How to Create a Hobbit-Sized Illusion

Hi everyone, my name is Ben Lucas and this tutorial is for Tuts Plus. Today I'm going to show you how to create a Hobbit-Sized illusion. In the movie, there were 4 different ways that they created the Hobbit-Sized illusion. First, there's compositing, simply putting each actor on a green screen and putting them together in post-production. Secondly, they used big rigs. They had a stilt walker basically wearing a large person walking around making the main actors look smaller. Third, they had stunt doubles, which was simply using appropriately sized people. And fourth, the one we're going to talk to you about today, is forced perspective. Forced perspective is simply putting one actor farther away from the camera to make them look smaller than the other actor. I'm going to show you how to do that today, but I'm going to show you how to take it one step up and really pull off the illusion just like they did in the movie. Let's talk about the mechanics of forced perspective. A hobbit is 3/4 the size of a human.
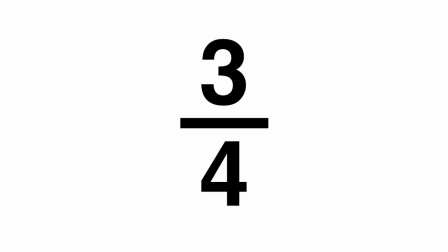What this means is that the human needs to be 3/4 closer to the camera than the hobbit. Now there are 2 ways to calculate that. First, you can take the distance of the human, multiply it by 1.3 and get the distance of the hobbit.
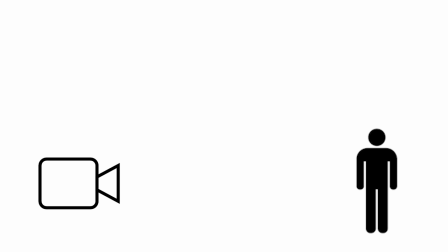Or you can take the distance of the hobbit, multiply that by 0.75 and you'll find the distance of our human.
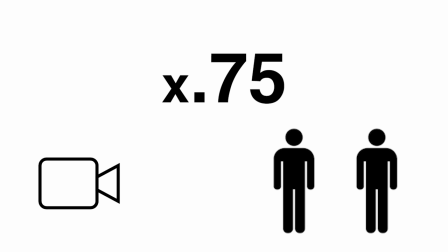Let me give you some examples.
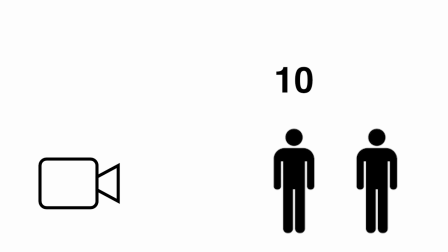If our human is 10 feet away from the camera, multiply by 1.3, and your hobbit needs to be 13 feet away from the camera. If your hobbit is 8 feet away from the camera, like we have in this example, then multiply by
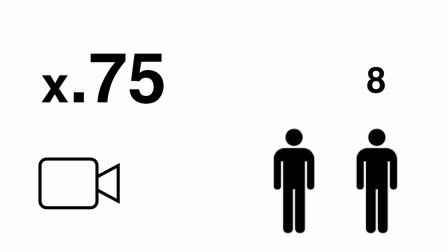0.75, and you'll find that your human has to be 6 feet away from the camera. While using this in addition to our split rig, you can get both actors to look bigger and smaller respectively,
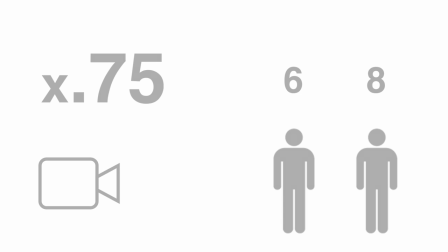while all the items on the table look the same size. Let me show you the real secret to forced perspective.
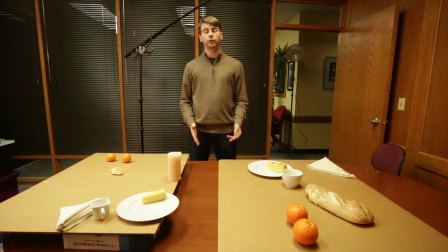This is what we call a split rig. I created duplicate sets of duplicate items. The only difference is they are in different sizes. We have a small set over here and a large set over here. Now what that does is our camera for our final photo is over there. So I put the small items closer to the camera.
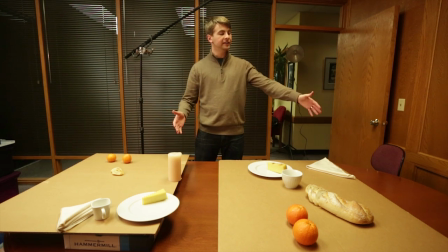On a normal table, when you have items going back in distance, the items would look smaller and smaller as they get farther away from the camera.
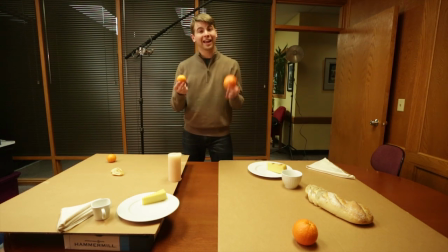By making a small set and a large set, here we have a tangerine, here we have an orange,
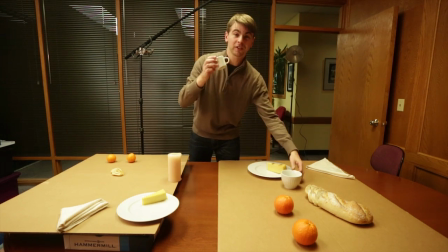as well as a small espresso cup versus a normal sized cup.
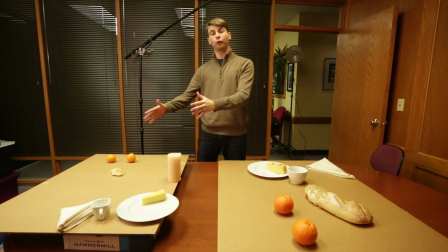By putting the small rig in front and the big rig in back, it lessens that depth by creating larger ones in the back so it all looks the same size, which compresses it. This space in the middle that we have is going to make our actors look bigger and smaller,
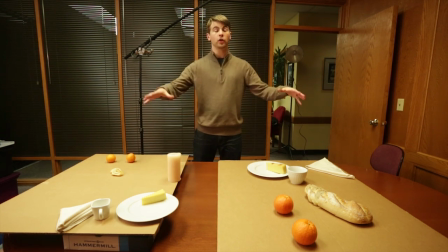but it's not going to make any of the items on the table look bigger and smaller.
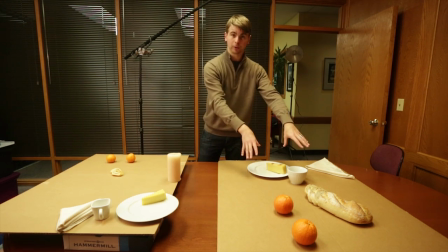This table here versus this table here, this is a smaller size.
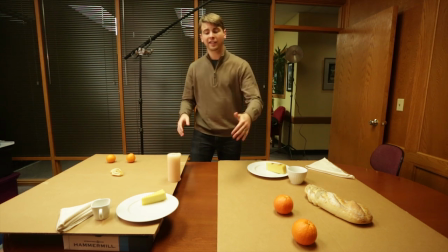Visually in camera, I lined up this edge with that edge, as well as this edge with this edge, even though you can see those edges aren't lined up.
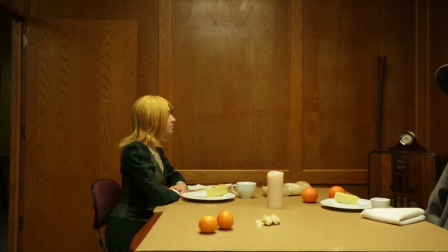But the camera will see perfect edges going all the way down. You won't even see this seam in the middle because I have it raised on some books.
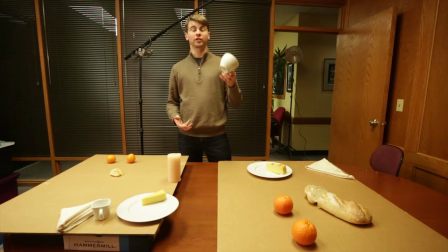To reinforce that, when this actor is next to a large cup, they look smaller. When that actor looks next to a small cup, they look bigger. So all of these things, as well as the distance, are going to reinforce that we really do have a 3/4 sized hobbit.
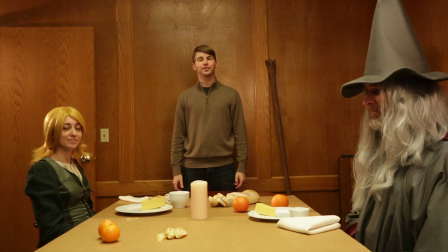All right, now we have our 2 actors. We have our wizard and our hobbit.
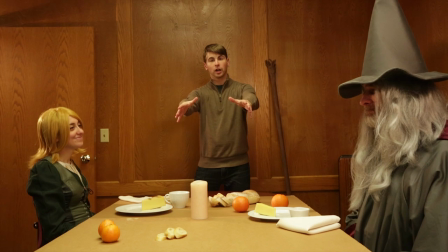Here we have the small table up front and the big table in back.
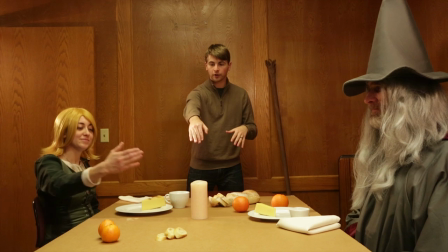Just to show you that we're not tricking you, can you put your hand right in the middle there? You see your hand disappear like that? That's because we still have the gap that I showed you in the split rig. Go ahead and slowly raise it.
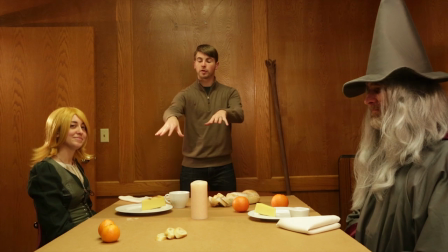One of the keys here is you can't let anything from the back half of the table cross that visual line. If anything crosses that line, including a shadow from the plate, then you're going to see that part disappear and you'll notice the seam.
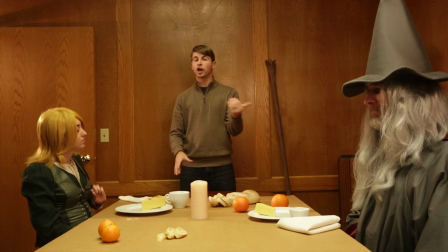As long as none of the items on our back table cross that visual line, then it'll sell the illusion. Next thing is eye line.
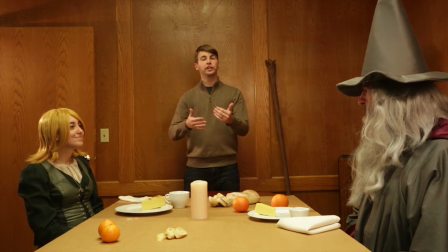If your actors look at each other really quickly, if your actors look at each other, you can tell that they're different distances and it ruins the illusion.
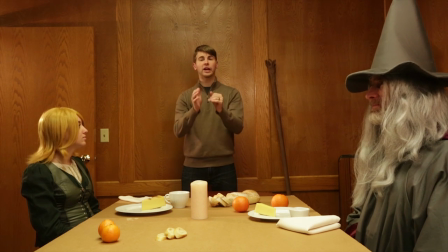What you want them to do is pick a spot on the wall right in front of them and it will look like they're visually on the same plane, as you can see now. Next thing I want to talk about is camera settings. You want to have a very deep aperture. You want to have a lot of depth of field in your photo.
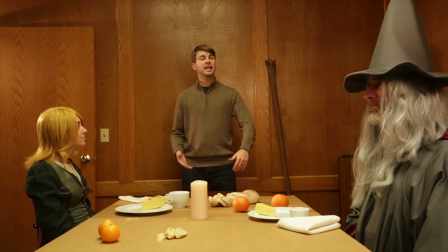If you use a shallow aperture, what's going to happen is you're only going to be able to get a limited amount in focus. If you focus on our wizard, then our hobbit is going to fall out of focus. And because people know an out of focus part is usually closer or farther away, it's going to ruin the illusion.
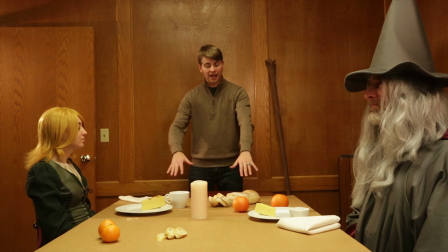You want to make sure everything from the front of the table to the back where the things are here and our hobbit are all in focus. So I set mine here to f9. You can compensate your ISO and your shutter speed based on the lighting
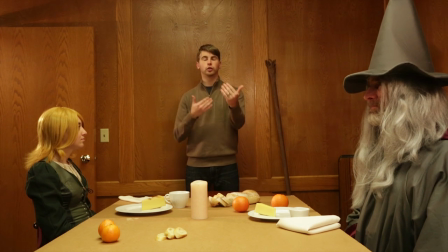you have in the room. You just want to make sure you have good depth of field to keep everything in focus.
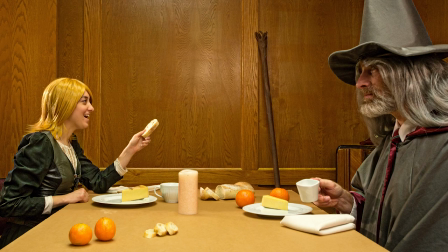Here you can see our finished photo using the forced perspective technique. I'm Ben Lucas, and this tutorial was brought to you by Tuts Plus.
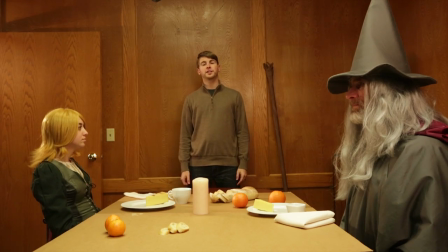Thanks for watching.